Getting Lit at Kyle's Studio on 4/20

Excellent! Hey guys, how's it going and welcome to Paul's Hardware. Today's video is a production video. So I'm going to be talking about my production techniques here, specifically lighting. I got my first lights to make YouTube videos like six years ago now. Actually back when I was still living in my apartment. And I really haven't upgraded much from then. I'm going to show you real quickly what I'm using now. And then we're going to take a field trip down to Kyle's office because he has improved his lighting and that's not due to any magnificent knowledge that Kyle has. It's because of Chris and Chris is Kyle's camera guy, does some editing, also does some lighting work. So I'm gonna see if I can get some feedback, some suggestions from him on how I can improve the lighting here in my garage.
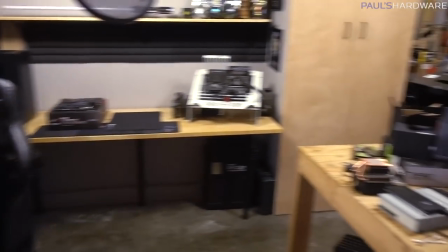So I've started this video with most of my lights off and please forgive the mess of Ryzen 2 stuff that's still over there.
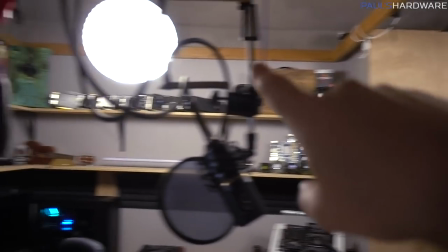But right now all I've got on is these orb, these big orb lights that are up above and these are just using some China balls and just a single fluorescent light inside them.
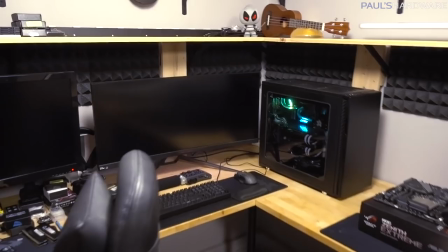They are, I believe, 5,000k rated lights, so it's kind of daylight.
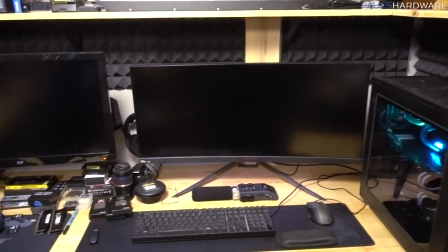I do try to go with daylight lighting in here as much as possible.
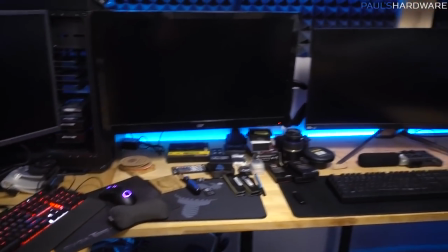The biggest upgrade to my lighting that I've done recently, if I can find where to turn it on, is the addition of these background RGB LEDs.
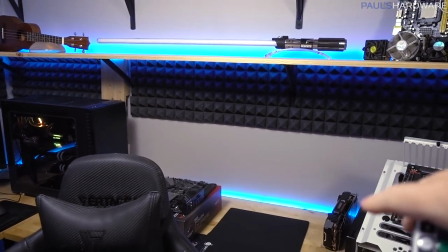I usually keep these blue just because it matches with the gray walls pretty well. And this added background lighting, so that gave me a little bit of depth.
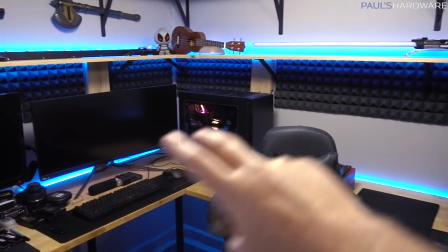You don't necessarily just want to have a single source of lights, and this will also provide some bit of lighting in the background.
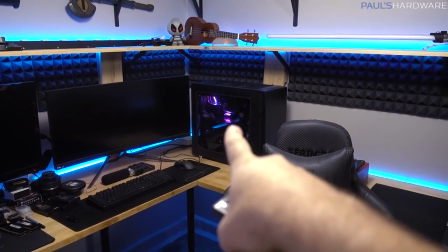And when I added this, I was like, wow, that really makes things look a lot nicer. Of course, I'll usually have Arctic Panther on in the background there too, and that adds a bit more of lighting in the back.
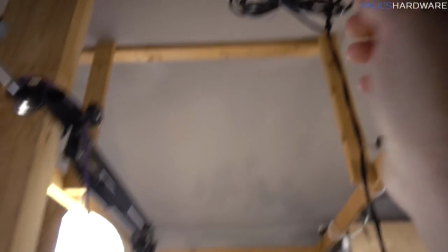But my main sources of light, which I've just switched on via those switches there, are these big softboxes.
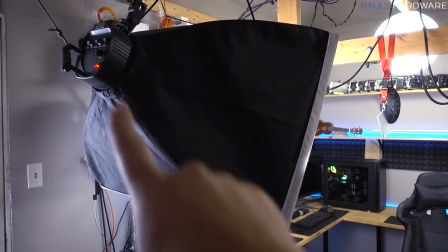So I've got two sets of these. This is actually from the smaller set that I originally got back at the apartments.
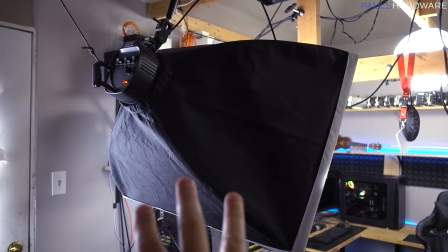These are by Cowboy Studio.
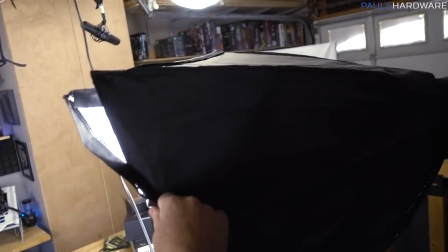They've got five individual bulbs inside each one And because they're cheap and they're made to be collapsible and somewhat portable They're like starting to fall apart
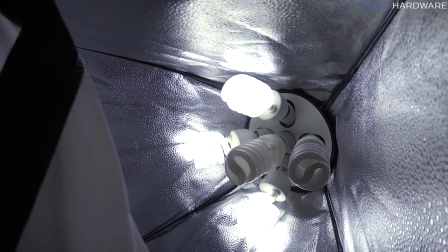as far as the softboxes there on the corners But if you look inside you can see these are fluorescent CCFL bulbs I usually only keep maybe two
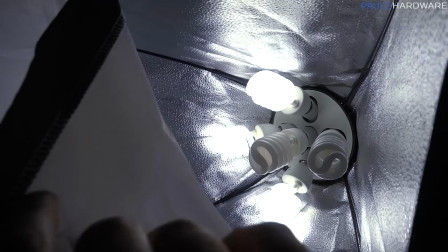or three of them on at a time And I try to rotate and switch between so they don't burn out and on the plus side those bulbs There's still the original bulbs
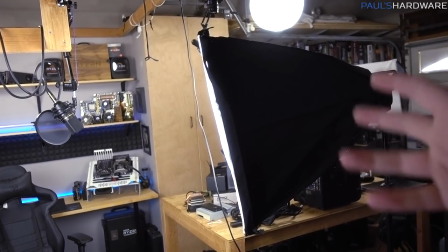so those have lasted a long time But these are just they're kind of light and flimsy the stands down here Don't
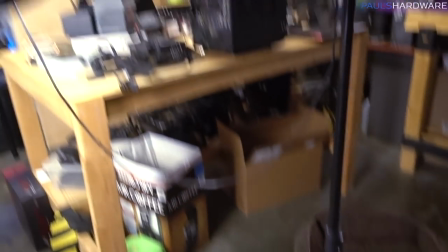always stay up and they tend to start to collapse and that kind of thing So adding some C stands here that are actually real professional C stands.
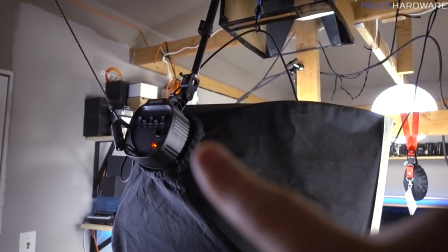I think would be cool I should still be able to use my ceiling mounted pole right here that I did in my um my Simple machines
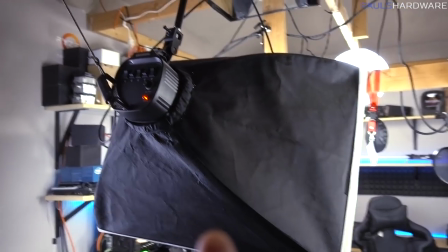hardware blog that I did the pulley set up on this for this actually been pretty convenient because I can raise it and lower It if I want
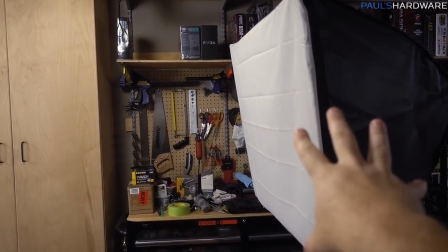to but other than a third softbox that I have over here that I switch on when I'm shooting stuff here on the main work table that's pretty much all the lights I have but ultimately my goal when setting this all up was just for there to be light enough light for it to be daylights and for it to be not too challenging to move around but I'd like to move on to something that's maybe a little bit prettier maybe gives me a little bit more flexibility maybe it lets me add a little bit more color and as you can maybe see the lighting on my face right now just sitting at my desk it's very uniform across the whole thing so making that a little bit more dynamic with like a key and a fill I think would be great There's a train coming right now, but that doesn't matter. I'm gonna go to Kyle's. All right guys. I've made my way to Kyle's office I've come here every couple weeks to do Awesome hardware of course and in here. It's where the magic happens as you can see It's look it's Kyle and Heather We were just working they're working Working hard doing work Okay Yeah, I came just for stack attack That's the only thing we're gonna do stack attack today. Check out that on Kyle's channel and that's obviously the only reason I'm here Yep, all right. You guys stay here. I'm gonna go talk to Chris and see what he's up to They're nice.
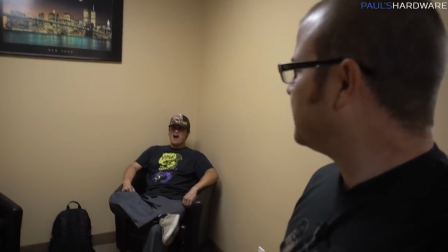They're totally fooled taking advantage of them. Uh, oh look Joe's here. That's very convenient. Hey, Joe Can you be the camera person? Sure. All right, Joe's cameraman now So here is where awesome hardware happens.
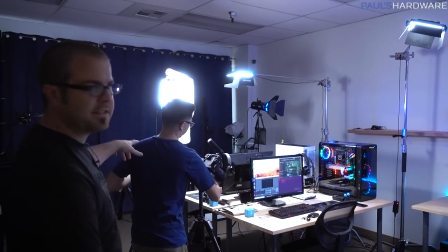We usually sit right over here and this is Chris. Hey Chris. Hey what's up Paul? How's it going?